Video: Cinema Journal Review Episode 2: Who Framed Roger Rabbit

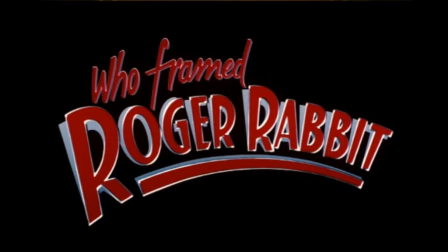(0:09)
can't remember the first time that I watched Who Framed Roger Rabbit, but I do know that I have watched this film on and off again for as long as I can remember.
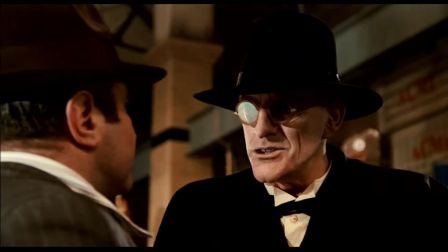(0:18)
I can't really say that I knew what was going on the entire time with his plot and story as a kid, but I knew that I was never bored with it.
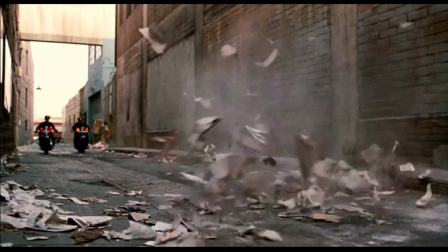(0:25)
Otherwise I wouldn't still be watching this for 20 plus years.
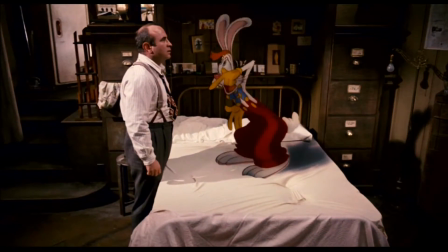(0:28)
And as the years go by, my admiration for this film grows bigger and bigger with each time I watch it.
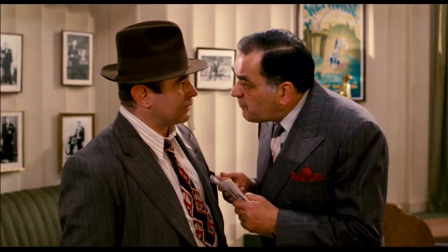(0:34)
Set in the late 1940s Hollywood, Eddie Valiant, played by Oscar nominee Bob Hoskins,
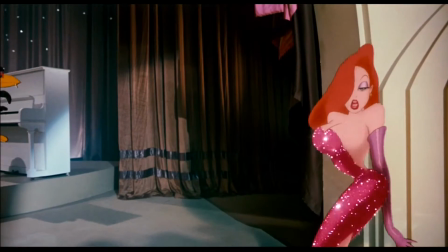(0:39)
is set on a job to take pictures of Jessica Rabbit, the beautiful wife of Maroon cartoon's biggest star, Roger Rabbit.
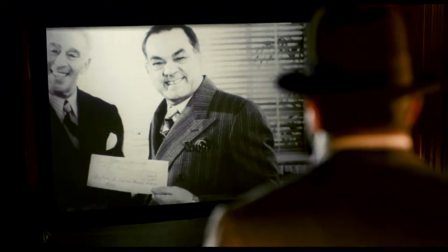(0:46)
With evidence of corruption and conspiracy that connects some of the most powerful companies in the city,
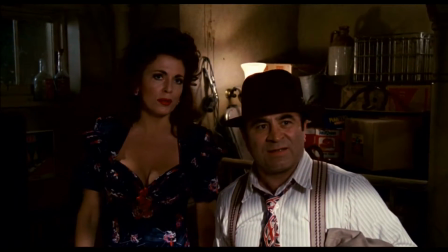(0:51)
Eddie needs to uncover the truth behind the murder before it can spell the end for not only for the wacky and lovable White Rabbit,
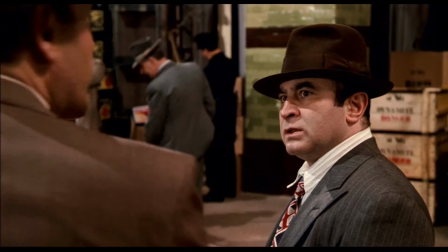(0:57)
but for Toontown forever. The whole plot, story, and characters, basically the whole setup, is very simple.
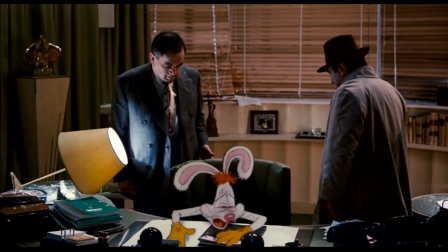(1:05)
What makes this film stand out is the combination of live action and animation.
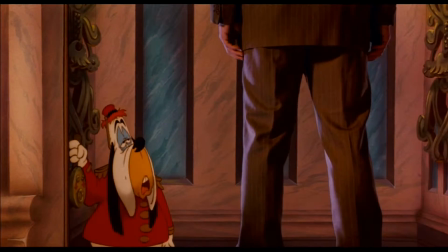(1:10)
Of course, this isn't the first time that this has happened, as it was experimented with since the beginning of film.
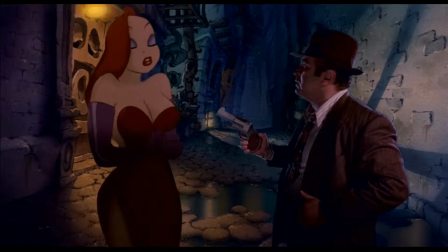(1:16)
However, usually it's the live action actors that will go into the cartoon world because it's a lot easier to animate without dealing with a lot of complications.
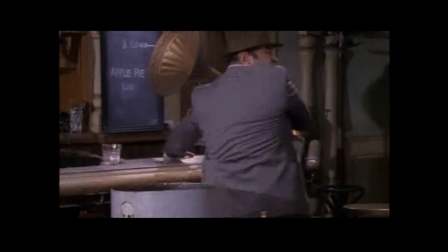(1:24)
For this film,
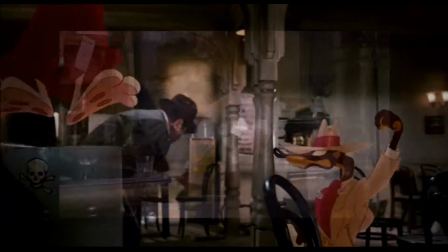(1:26)
it is understood that the rules for handling animation with live action were thrown out of the window in order to make the animated characters not only look like they are part of the world,
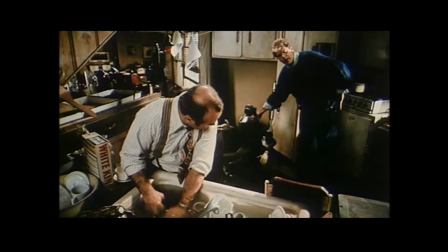(1:34)
but feel like they are. To achieve this, robots and puppets were utilized to create the illusion of an animated character interacting with the world,
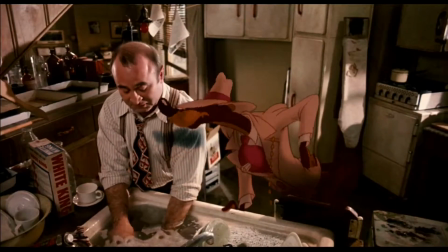(1:43)
and then the characters were drawn over the film.
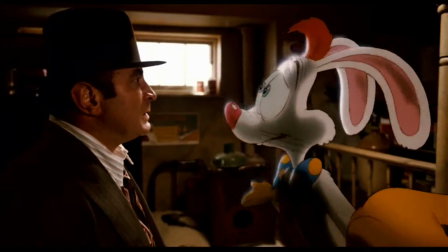(1:45)
And to further add to the realism, shadows and lighting were added to make them more three-dimensional instead of looking flat like in a regular cartoon.
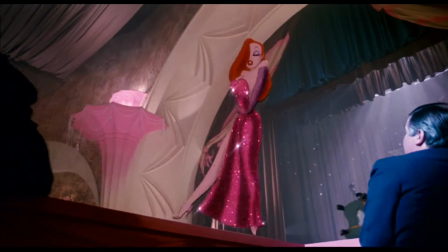(1:54)
And what is achieved is nothing short of a miracle.
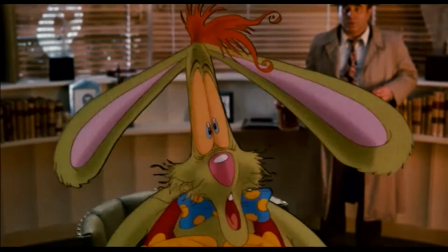(1:57)
Even with all of the things that would make it look as though it would frustrate even the most patient of people, like working around camera movement,
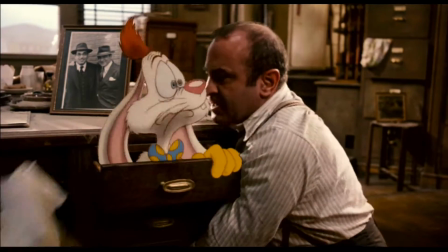(2:04)
lighting, or acting, it really feels like everybody was on the same page when they started making this film and understood what kind of movie it was.
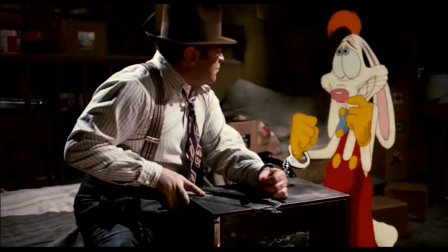(2:12)
Otherwise, it probably would not have worked as well as it did. The beginning of the film is such a perfect selling point in starting the movie.
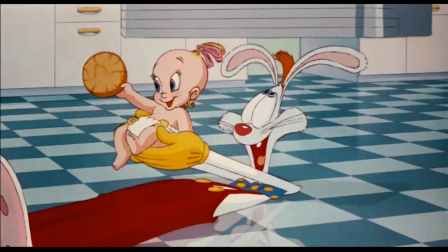(2:19)
Opening with a Tex Avery style cartoon that is great on its own, it cuts to where live action and animation mix to set up the whole film.
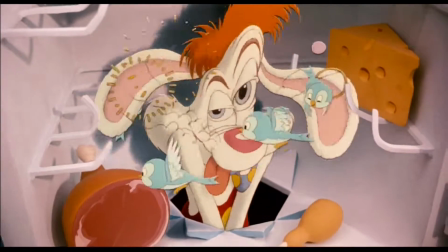(2:27)
The seamless transition from full-blown animation to live action is just a great
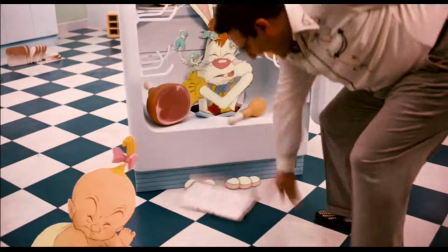(2:32)
shot as it connects the two worlds together as one without an edit or a cut in between.
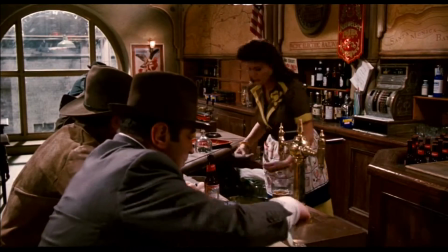(2:37)
It's quite obvious that this is a parody of the film noir genre with its themes, plot, settings, and characters,
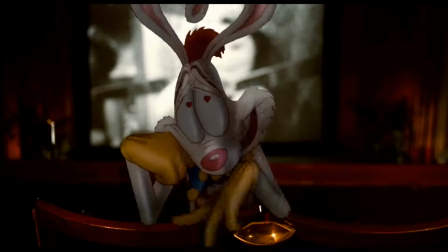(2:44)
and it's played for laughs, but he still managed to take it serious enough where we do get some legitimate nuances while still playing for those laughs.
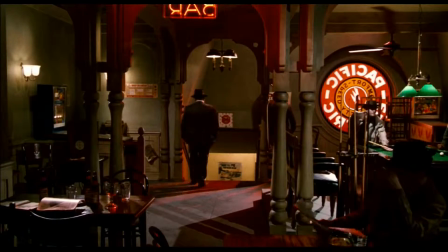(2:51) Toon killed his brother. What? Huh? Dropped the piano on his head.
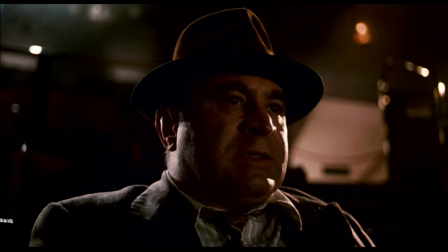(2:58)
This actually causes him to have doubts about working with Toons, which he enjoyed doing before, as he felt bitter and fell to drinking.
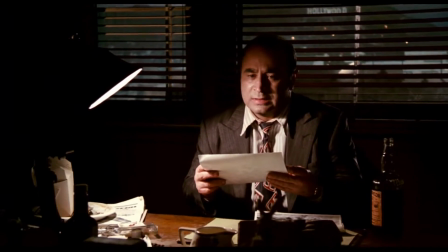(3:05)
The scene in his office at night is just brilliant as it gives us some backstory while accompanied by a great
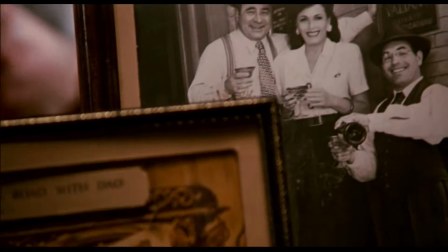(3:11)
score to hint at the sadness and nostalgia as the camera pans over newspapers and photographs of happier times.
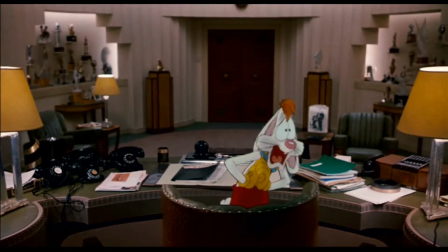(3:17)
Roger Rabbit, with all of his silliness aside, does show some dimensions to his character as he cries over his wife's supposed infidelity,
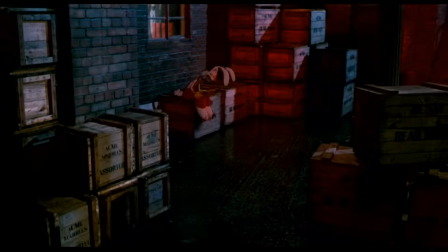(3:24)
and it's quite heartbreaking to see him just losing it as we can clearly see that he truly loves her.
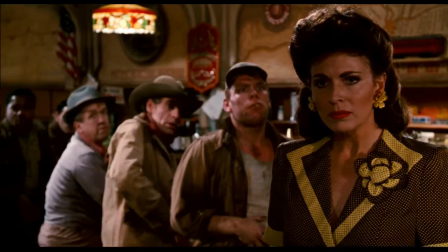(3:29)
And the other characters like Jessica Rabbit, Judge Doom, and even Dolores I find myself interested in as they all feel fleshed out enough for me to care about.
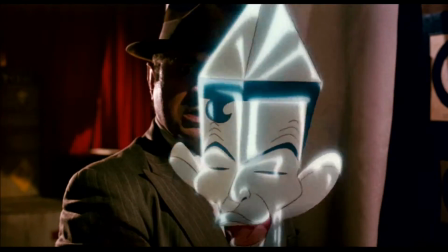(3:38)
The animation, for the most part, looks amazing.
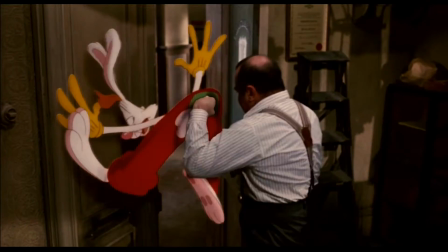(3:41)
The characters feel just as real as the live action stars they share the screen with, and the actors themselves,
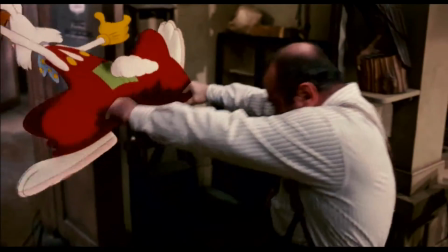(3:47)
most notably Hoskins, really put themselves into this world to make it even more believable.
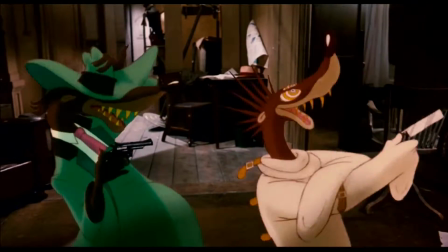(3:52)
I just love how they have so much control over so many little details to make these characters not to stand out but to have them fit in. With the camera movements following them around, it does help sell them as living, breathing characters that I would find myself caring for.
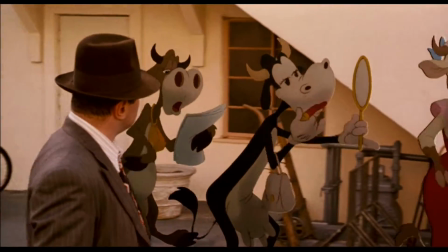(4:06)
And for anyone who's a bit of an animation buff,
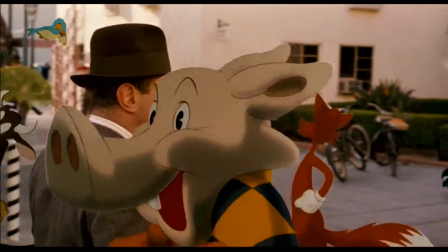(4:08)
this can be used as an Easter egg hunt where there are so many cameos of so many animated characters peppered all over the film.